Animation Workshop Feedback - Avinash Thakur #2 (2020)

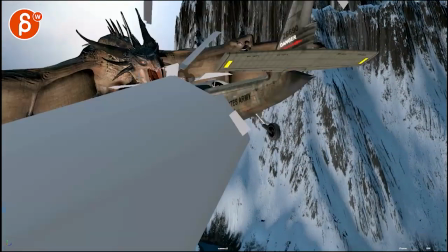I would keep it a bit more conservative in your movement so that you don't have any. Because if you take this out, maybe the shake was because of that impact here. I would just, personally, I would for now take that out. So you can just concentrate on nice, clean framing and motion so we understand what's going on here.
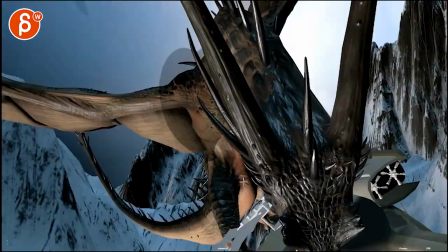Because then it's a lot of stuff that goes down this way. But then it suddenly changes and then the dragon head has this big move over there.
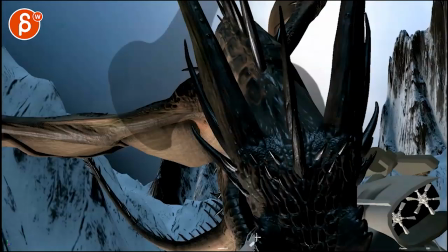And it's right at the end. It's a big thing that suddenly happens at the end. It gets a bit confusing. I personally will keep this clean.
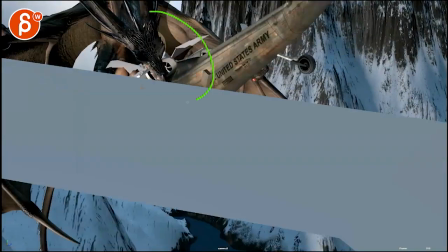Where it comes in here. Bam! Hits this. And then drives it down this way.
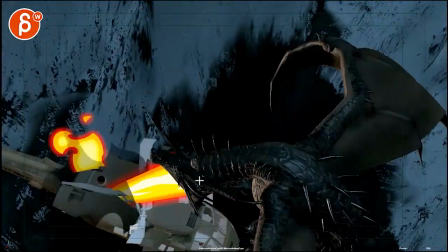Continue this way. And not do that. And then the other thing is, you're going left and right.
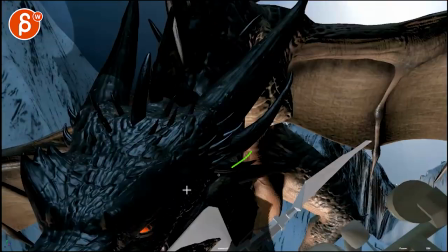And I guess you're trying to tie in that it starts to go this way. Looking right to left, and then we're continuing right to left.
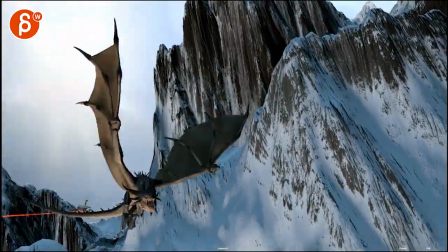Because that was the other thing, that cut was a bit strange. Keep that clean.
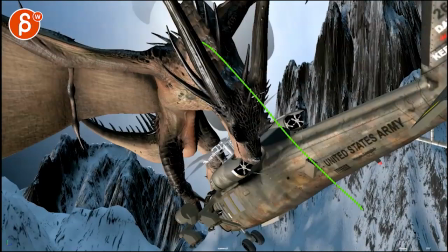I mean, what you can do is, since we're so close and it comes in and continues that way,
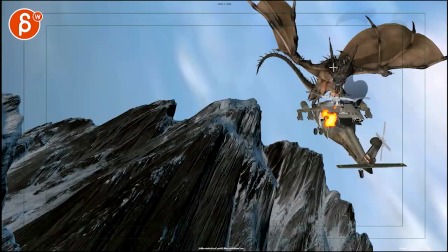what you can do is have this element here.
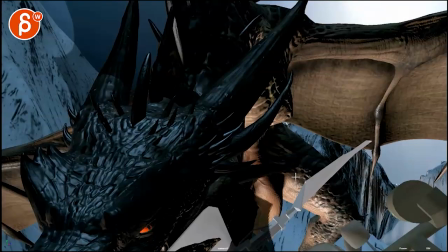Careful not too much. I mean, I know we're headed. It would be headed this way.
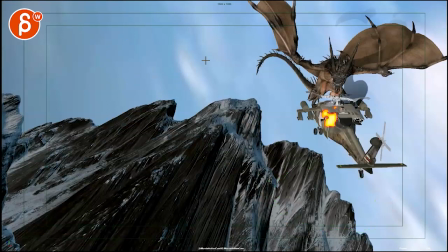So the eye goes from here to here. So maybe around the center wouldn't be too jarring. And then the path can be like this.
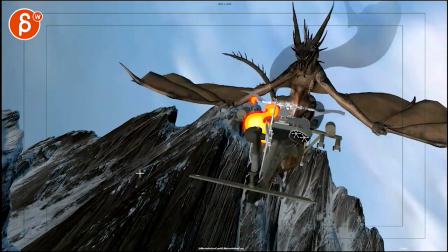So it has a slight little bit of a change into this, which is cool.
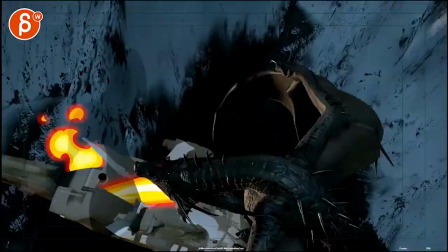The only thing here is that the stop is a bit abrupt here. If I look at the dragon, whoa, really stops very quickly here.
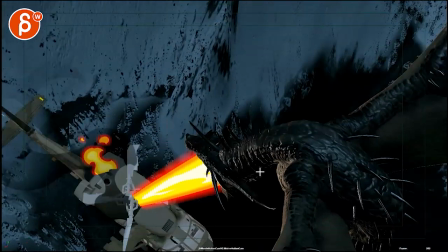I don't know. That seems like either a linear key on the dragon, Seems like it, because I don't see anything crazy on the camera,
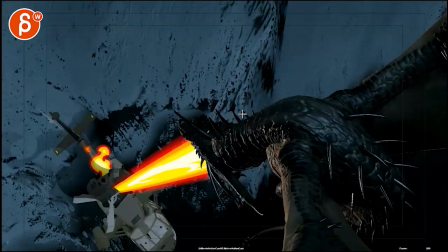unless the pan and rotation here is smooth, but you translate down, but I would feel like you would still see it here.
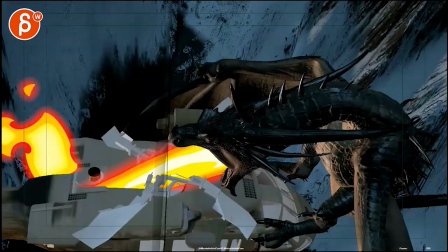So watch out what's going on here. And again, I would cheat the texture so you don't have so much darkness here.
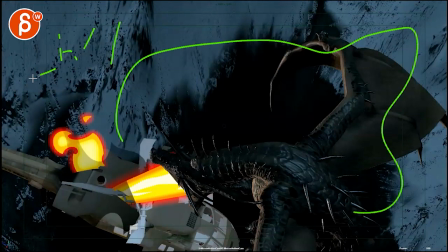Try to keep this like super white with some streaks like this, some blotches there. But keep this super white to have a really nice silhouette.
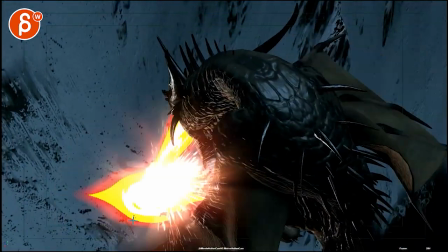But I love this. That's great.
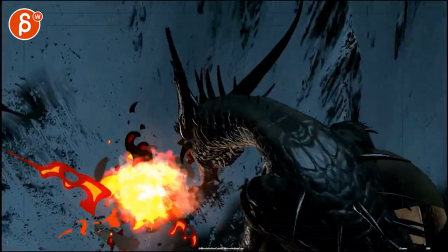Yeah, it seems like that sudden stop on that dragon is slightly strange. And I would probably just...
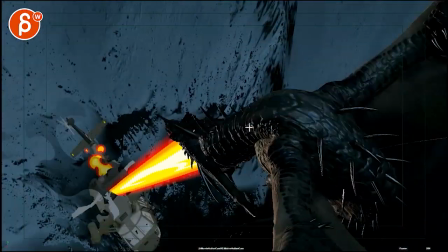The dragon can come down, right? And still flap and do this. But you can still continue to fall down.
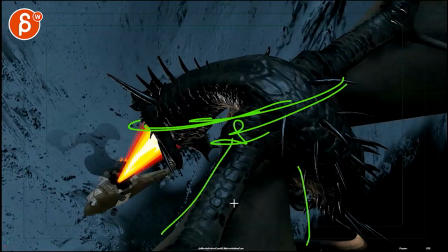It can still go down a bit with some flaps to slow it down.
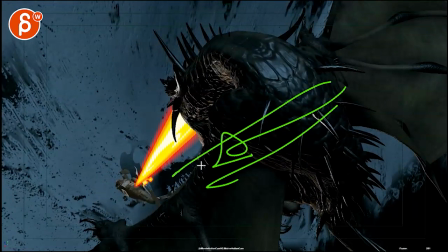But I feel like you want to continue to go down with the camera, with the dragon following this as it goes down.
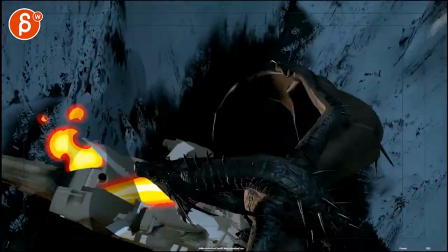It seems like we have just that sudden stop, like I said. And then we kind of stay put there.
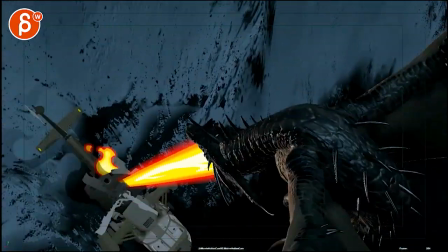But it's really cool. Really nice change. I love how all of this happens.
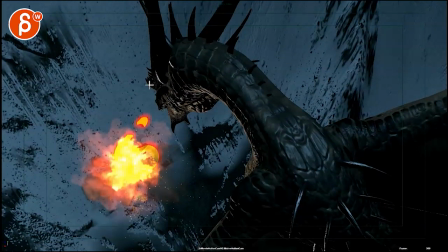It's very cool. So, yeah. That is that. Thanks. All right. There's an email. You can sign up. You can start whenever you want. You can submit whenever you want. You get 16 submissions. Either way, a like and subscribe would be awesome. All right. Thank you.